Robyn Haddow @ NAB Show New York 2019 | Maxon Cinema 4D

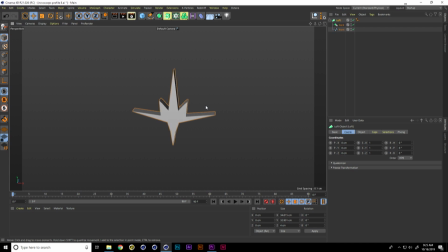457s
We can see here that the outline of my logo is not exactly looking true to the shape of which we outlined. And if I hit NB, you can see our mesh. And I'll just take down some of the subdivisions that I have created on here to make a few less polys.
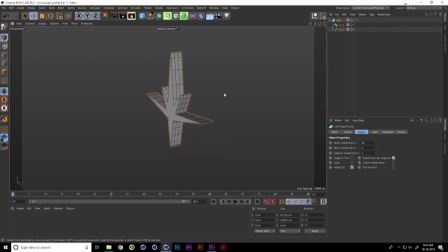477s
And now the reason why I didn't just throw this into an extrude object is because I wanted to command click on a Mac to copy.
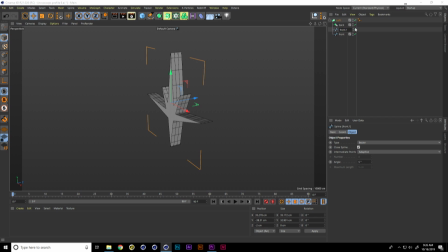491s
We'll use Control here on a PC to duplicate our spline. And we'll be cognizant of the order in which we layer or stack our splines, because the loft NURBS reads everything
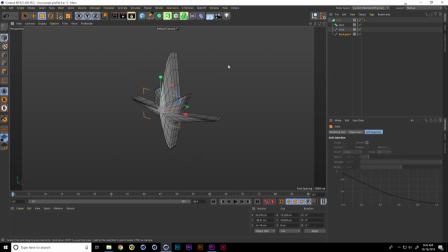509s
in a hierarchy. So I'm just going to scale down, Control Z that, scale down my point here. And I'm just going to eyeball where I'd like to place the center point of my star.
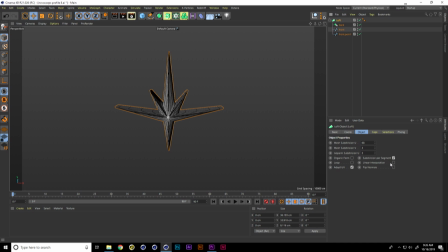525s
So you can see here that it's creating a rounding effect, which in this case I want to make a more linear interpolation between my splines. And I'm also going to take the Phong angle off of my geometry to keep that hard edge.
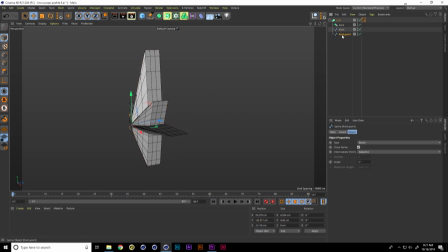542s
And so in the same fashion that I made instances of my main spline, I'm going to create a back point as well, so that any of the changes that I make to the front point will ripple again into the back point of my star.
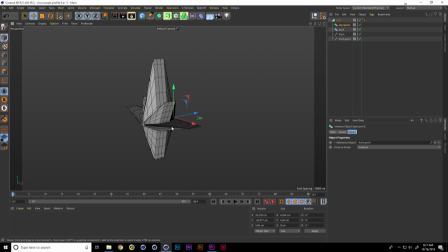561s
So now you can see that we have a nice geometric design, or extrude it into our shape. And what I wanted to do is, once I saw this, is I created a series of nice
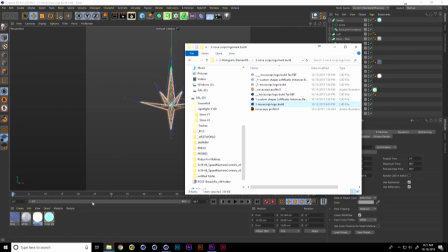578s
Fresnel textures to create nice set of transparency.
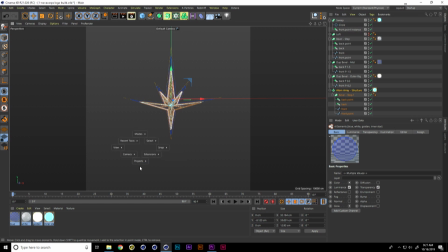585s
So I'll just go in here and copy my pre-made shaders to save some time, and I'll show you what one of them looks like.
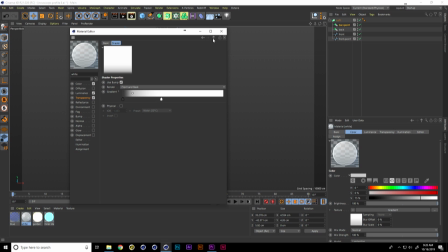593s
So you can see my Fresnel I just placed in the transparency channel, and it's a nice white to off-white gradient as well.
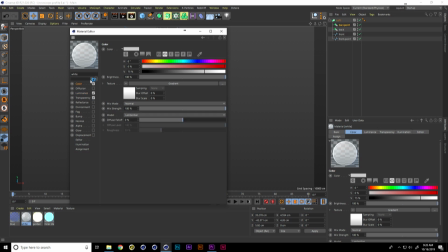602s
I duplicated that into the luminance and the color channel.
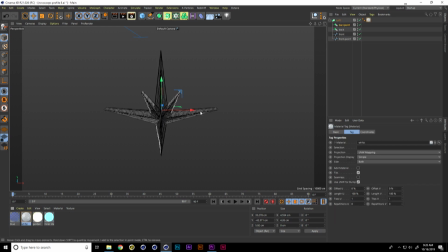606s
So if I place this onto my loft, we can see that I've got the nice transparency,
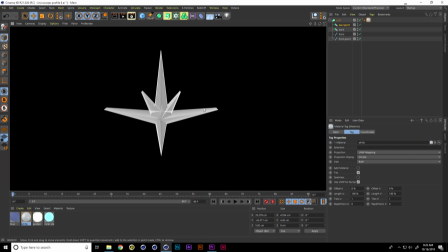612s
and I'll give you a quick render preview here. And right away, I wanted to bring some
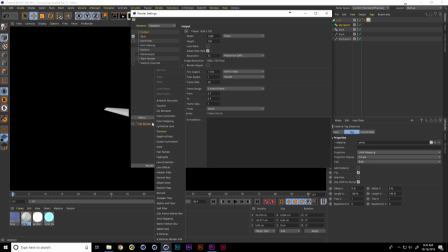619s
dimensionality into my render, and I could do that quite quickly with some ambient occlusion.
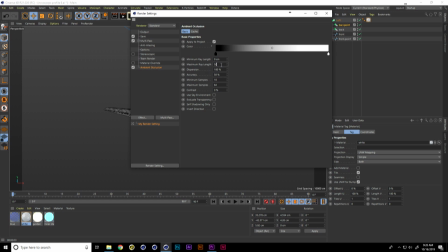626s
I'm going to turn my maximum ray length down in order to create a more shallow shadow cast, and try to influence it with a nice tone that will end up being in my final render.
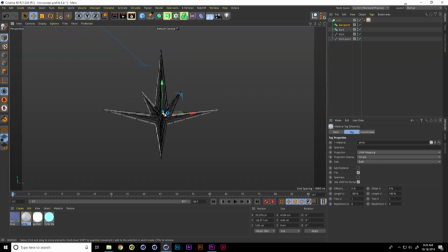641s
So now you can see we're starting to get the nice detail in the contours of my corners, and we so lovely have access to this front point of our star. I wanted to bring out attention to that, and I call these like hero splines that you can
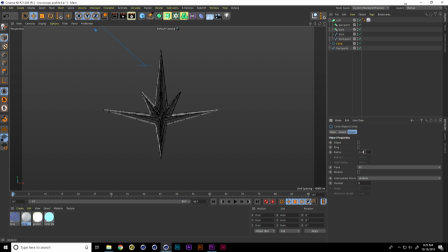661s
color differently or make different thicknesses and add different weights to your piece. And so I'm just going to place these into a sweeteners. So you can see that I will have an extra line weight and a bit of detail.
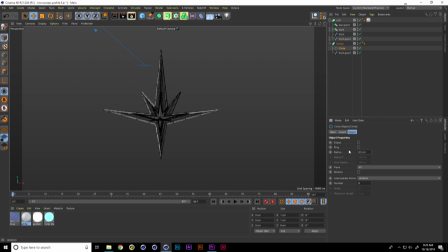676s
We'll pull this down to like 0.5. or maybe even smaller here, 0.2. The scale is a little bit different, and we'll just hug that hot luminance there.
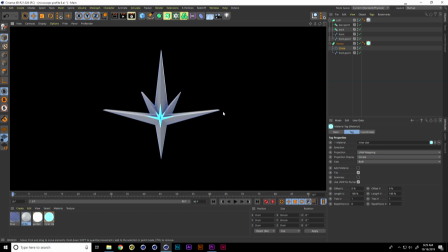687s
You can see I'm calling out attention and focus to the front point of our star.
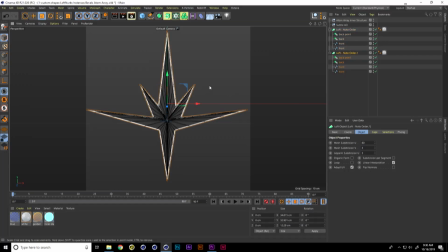693s
I'll copy with Control, and I'll scale this up into Z space here, and we are going to just delete the front and the back point.